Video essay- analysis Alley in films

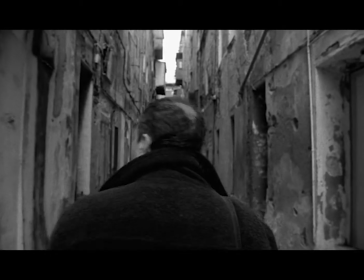Spaces play important roles in films. When filmmakers want to create a specific atmosphere, choosing a suitable space is quite helpful.
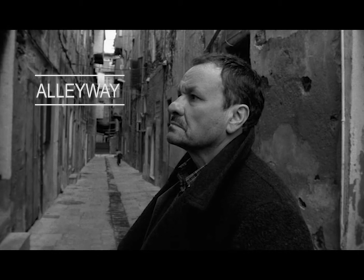This video essay will analyze alley scenes in the film and how they contribute to the narrative of the film. In the book The Aesthetic Townscape, Japanese architect Yoshinobu Ashihara analyzed the aspect ratio
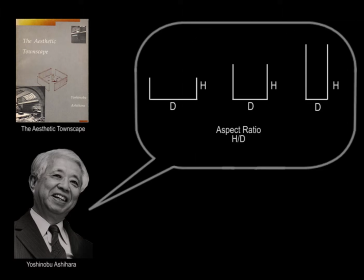of height to depth of the street and how they influence people's feelings. When height is equal to depth, it is a turning point of the property of the space.
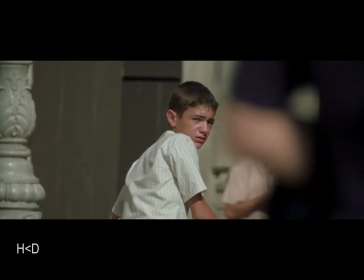When height is smaller than depth, people can see the whole building on both of their sides.
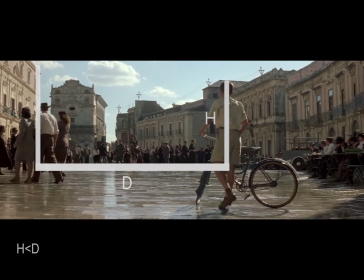As the aspect ratio becomes bigger, the space will let people feel loose connection.
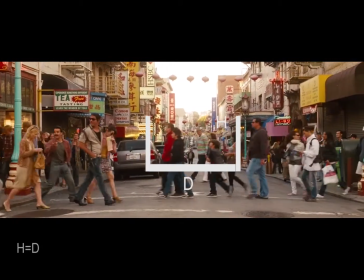When height is equal to depth, the relationship between the buildings is nice.
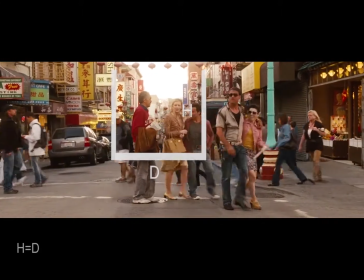The space is comfortable for people to stay and move.
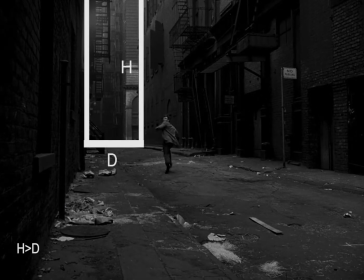When height is larger than depth, the ratio generates the feeling of being surrounded, which gives people a sense of occlusion.
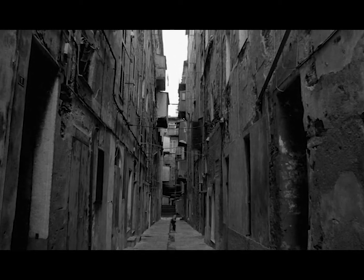This video essay only focuses on the aspect ratio of height is larger than depth.
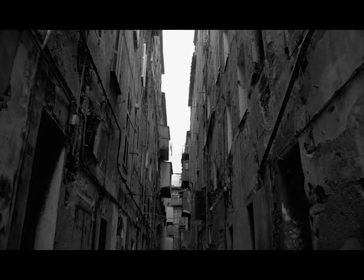We call this kind of space alley, and discuss about the features of alley shown in films.
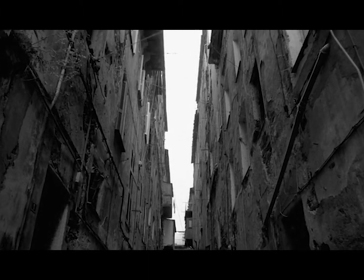These features are narrowness,
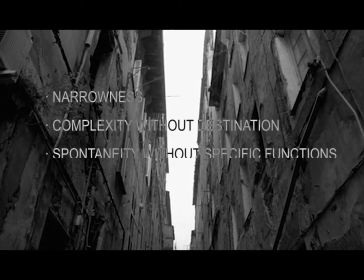complexity without destination, spontaneity without specific functions, and darkness.
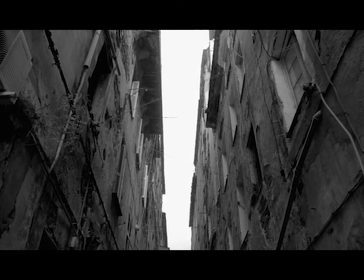This video will analyze how filmmakers use this kind of spaces in films and how the features of alley help the narrative.
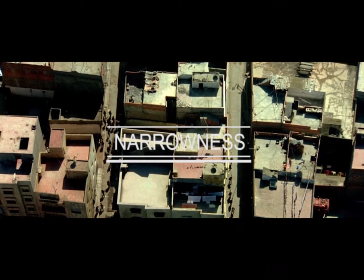Narrowness.
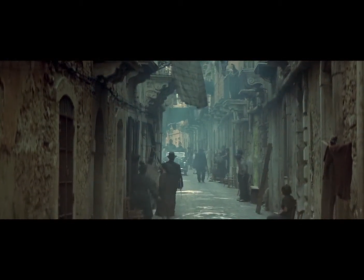Because alleys are kind of a narrow public space, its space properties can change easily according to the dynamic temporary change.
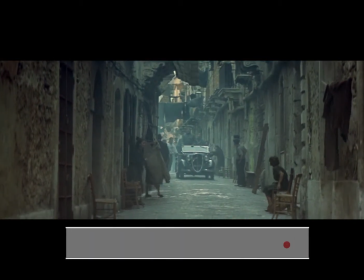It is an open space with two walls.
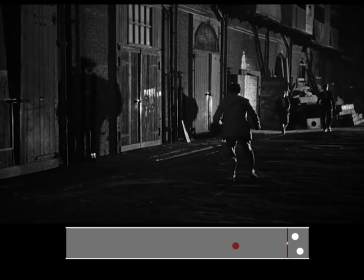When there have two people on both sides of the alley, the space will be narrowed and closed down.
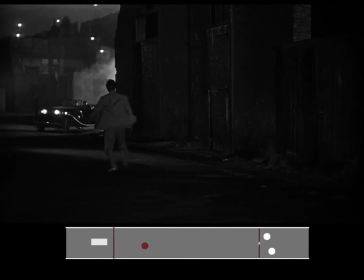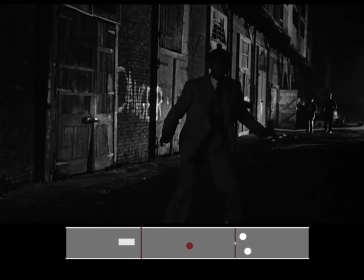So the plot that takes place in the alley is usually the turning point in the narrative,
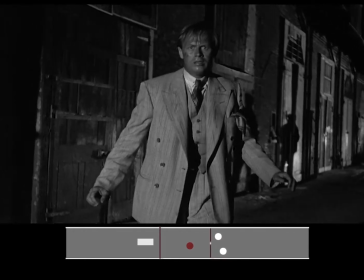in order to achieve unexpected results, which gives audience a feeling of tension.
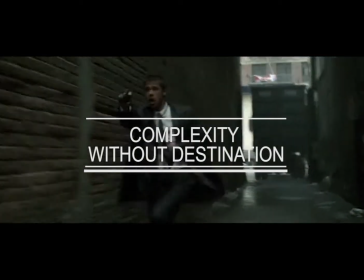Complexity without destination.
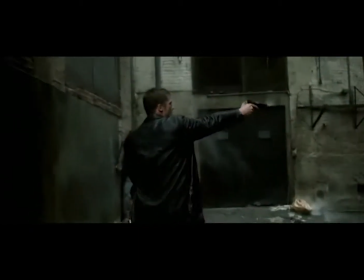Alley is more like the leftover space between the buildings, not designed as a street, so the traffic condition in the alley is complicated. No one really knows where the alley leads to. In the films, it is a good space to escape and hide.
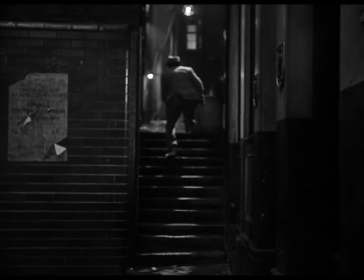When the filmmakers want characters to survive, the scene takes place in the alley with many forks.
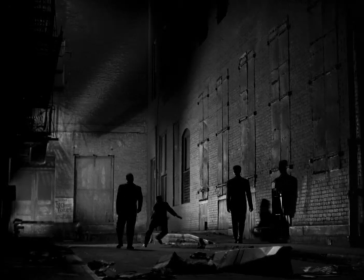While when the character is in the blockage, it'll happen in dead-end alleys.
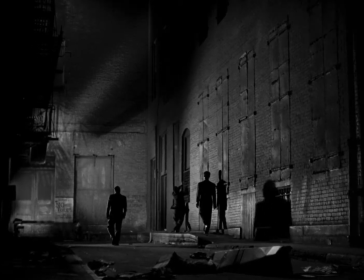This kind of scene can push the narrative to the climax, and this uncertainty keeps the audience curious about the film.
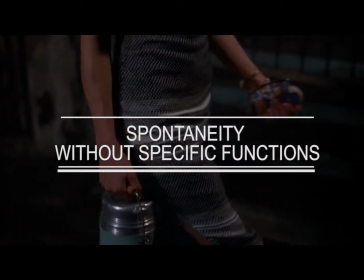Spontaneity without specific functions.
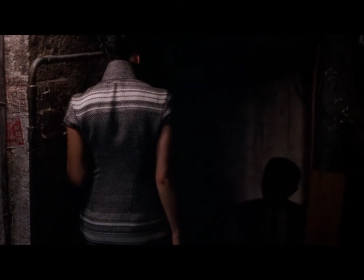If we think about the function of the alley, the answer is unclear, because the space is not explicitly defined.
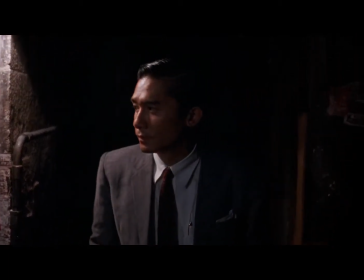They are not only part of the traffic, there are also some informal and spontaneous functions given to the space,
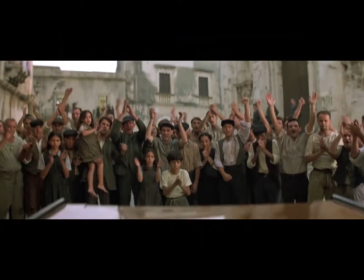like temporary gathering,
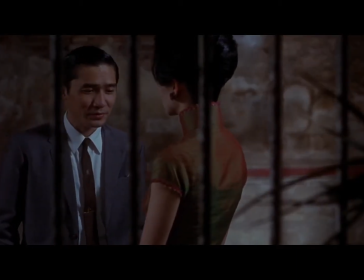private behavior, secret communication, or unorganized business activities.
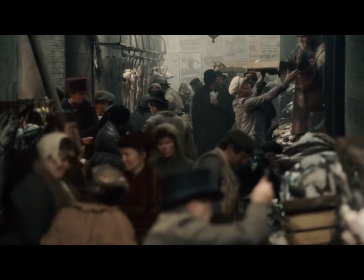To a certain extent, the activities taking place in these non-functional spaces reflect a style of the city.
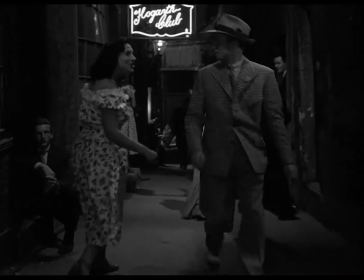Filmmakers use this to generate the background environment of the story and characters. Like in the movie Night and the City, the character lives the alleys,
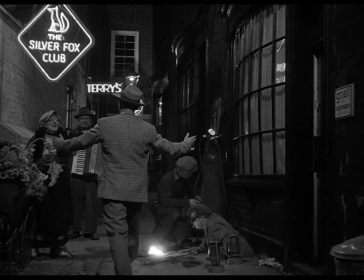indicating that his identity is at the bottom of society and implying his ultimate destiny.
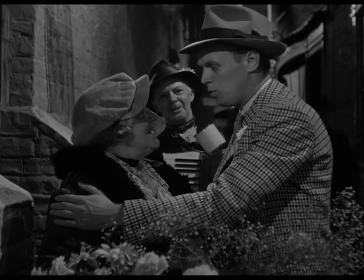Well, you're sober. Trade must be slow.
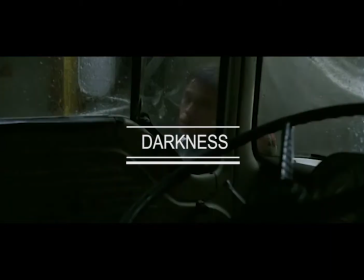Darkness. Alley is a kind of a space which is hidden behind the cities.
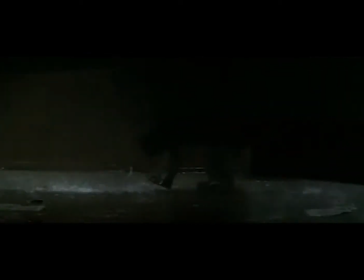No one would like to go to such a place in a daily life, so some dark activities will happen here.
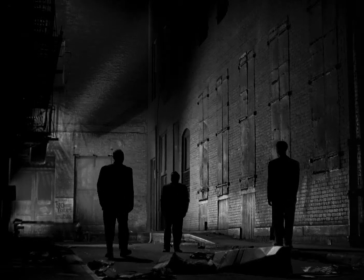Like in the film Kill's Kiss, filmmakers make the murder happen in the alley.
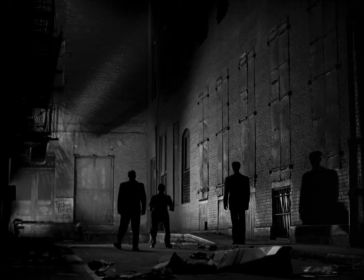The light of the alley is dim. The camera is in low corner space to shot.
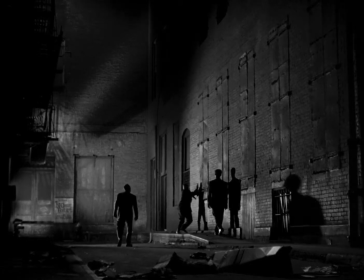It is like peeping the whole process in the space. It is very close to the noisy street. Even one can hear the music from the building, but no one hears what happens in the alley.
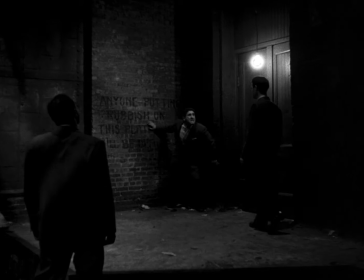This space increases the despair and helplessness of the character, and also reflects the darkness in the city, which is quite close to us.
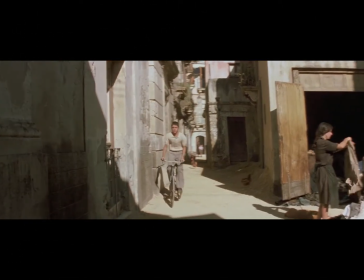So, in the conclusion,
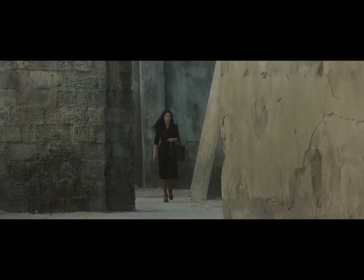the space in which the story takes place often reflects the inner world of the character and indicates what is going to happen.
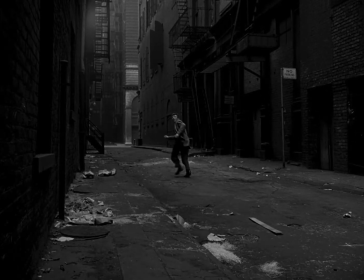Filmmakers use alley scenes to help turn and deepen the narrative and create immersive feelings for the audience with specific shooting techniques.
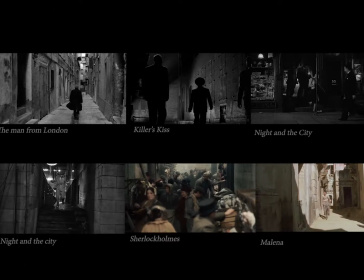In the sense, the alley is always at a critical position in the movie plot.